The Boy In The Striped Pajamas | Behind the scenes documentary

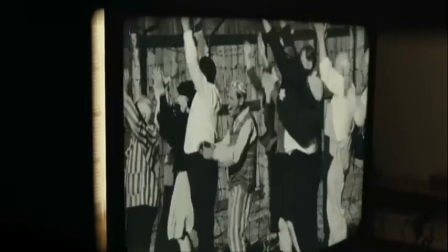1010s Organised sport is very popular. Those that don't play certainly enjoy watching.
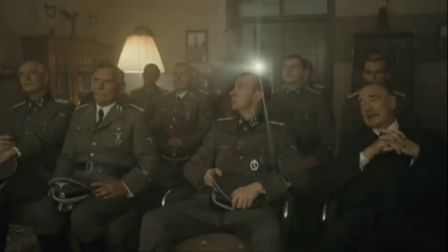1016s
Mark put that as a crucial point in the film ...to show us where Bruno thinks he knows what the camp is like... ...because he's seen a propaganda film that's showing him that it's an okay place.
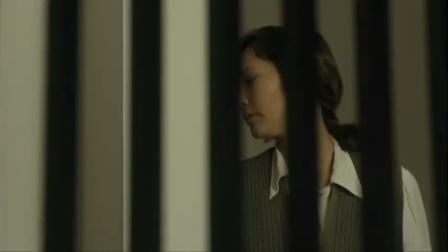1032s
To see the film as a fable is to see the disintegration of the family... ...and hopefully there lies the punishment for the father's sins. I mean, on Monday, we're shooting the very last shot of the film... ...which is my realization of what's just happened. And I'm very, very unsure how to play it, you know... ...because it is the very, very end of the film. And it's like, what should we understand from this journey... ...and what's happened without talking about exactly what happens. But it's obviously incredibly horrific.
How do I look?
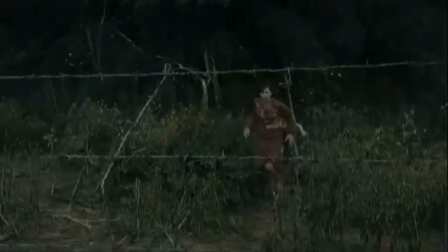1068s
A scene in which I felt a lot of pressure. Surely it's one of the last images. It's the culmination of the story. And then we start wailing. ...and it's raining and I'm bereft and the guilt is upon my head...
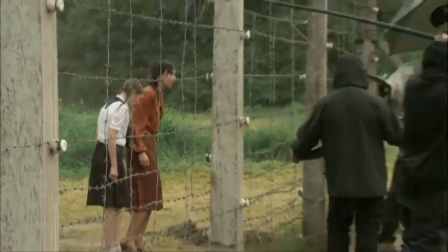1084s
...and Amber hears me sobbing and she begins to cry. Vera really helped me because, I mean, it wasn't hard to go along... ...because she was easy to follow and she was very helpful to me.
Bruno!
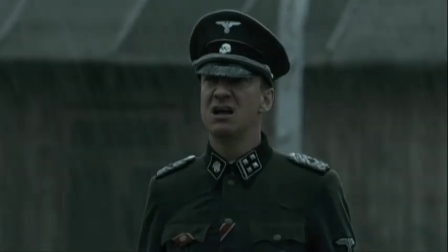1102s
I was talking to Mark, the director, the other day saying... ...actually, I think we really need to do quite a number of takes...
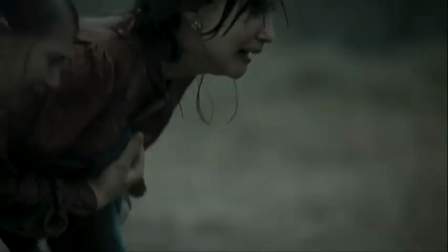1108s
...when we come to do that, or just keep the camera rolling... ...because I'm not quite sure how to sum it up in just one expression.
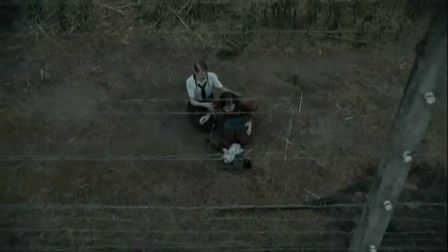1116s
And Vera, who plays my wife, has the same job... ...and Amber, who plays Gretel, the same.
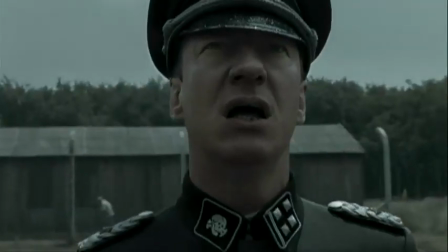1121s
It's an extraordinary ending to a film. It's a very sudden, very stark ending to a film. I think we're all united on this production... ...and feeling that we've been making something... ...with a really valuable moral imperative about it.
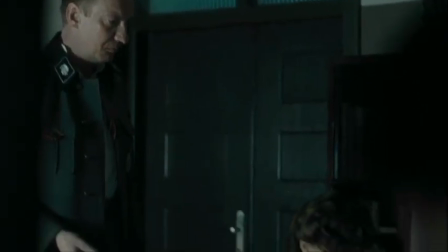1134s
And so it's fantastic to feel you're working on something that's worthwhile.
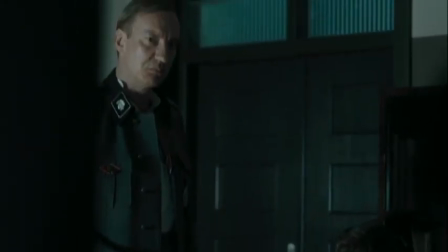1138s
People should see and can see and be moved and affected and come away with a greater understanding of the personal cost of tragedies such as this.
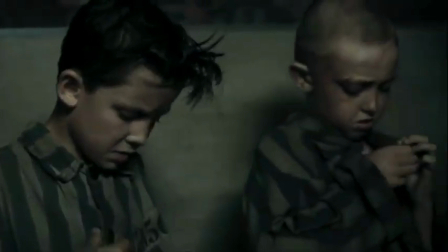1151s
I think people have felt they owe it to Holocaust survivors worldwide and to the memory of this atrocity to try and do a very good job so that the film lasts. And if the film lasts and has an impact, then our memory will stay.
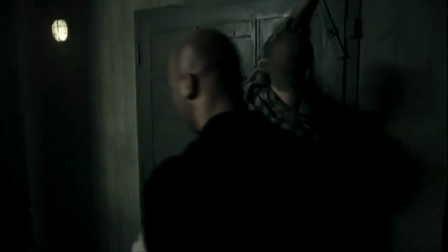1169s
The further we get away from the era of the Holocaust, it's very, very easy for us to forget. Not I don't mean our generation, but the generation coming through, it's always at one remove from them, and I think we need to be constantly reminded.
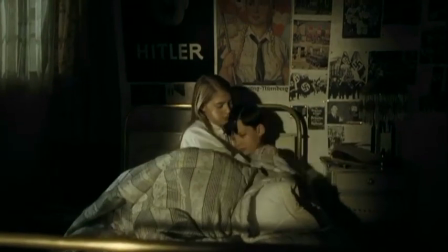1182s
I think it's a film that parents should... all parents should take their kids to, although it's not specifically a children's film. I think it's very educational in a way. Maybe accidentally so, but I think it is.
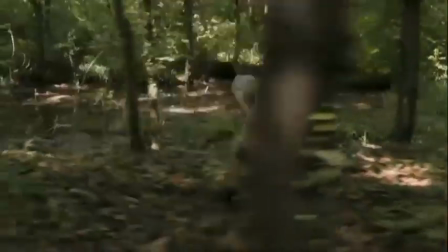1193s
I mean, maybe it's naive. Maybe I'm being as naive as Bruno in this. But I do feel a certain responsibility that when I talk to children in schools and when I tackle these subjects with them That I do say to them, you know, you guys are the ones who are gonna be running the world in 20 30 years It's up to you to decide whether you want to have more Bruno's and Schmuel's or whether you don't want that to happen again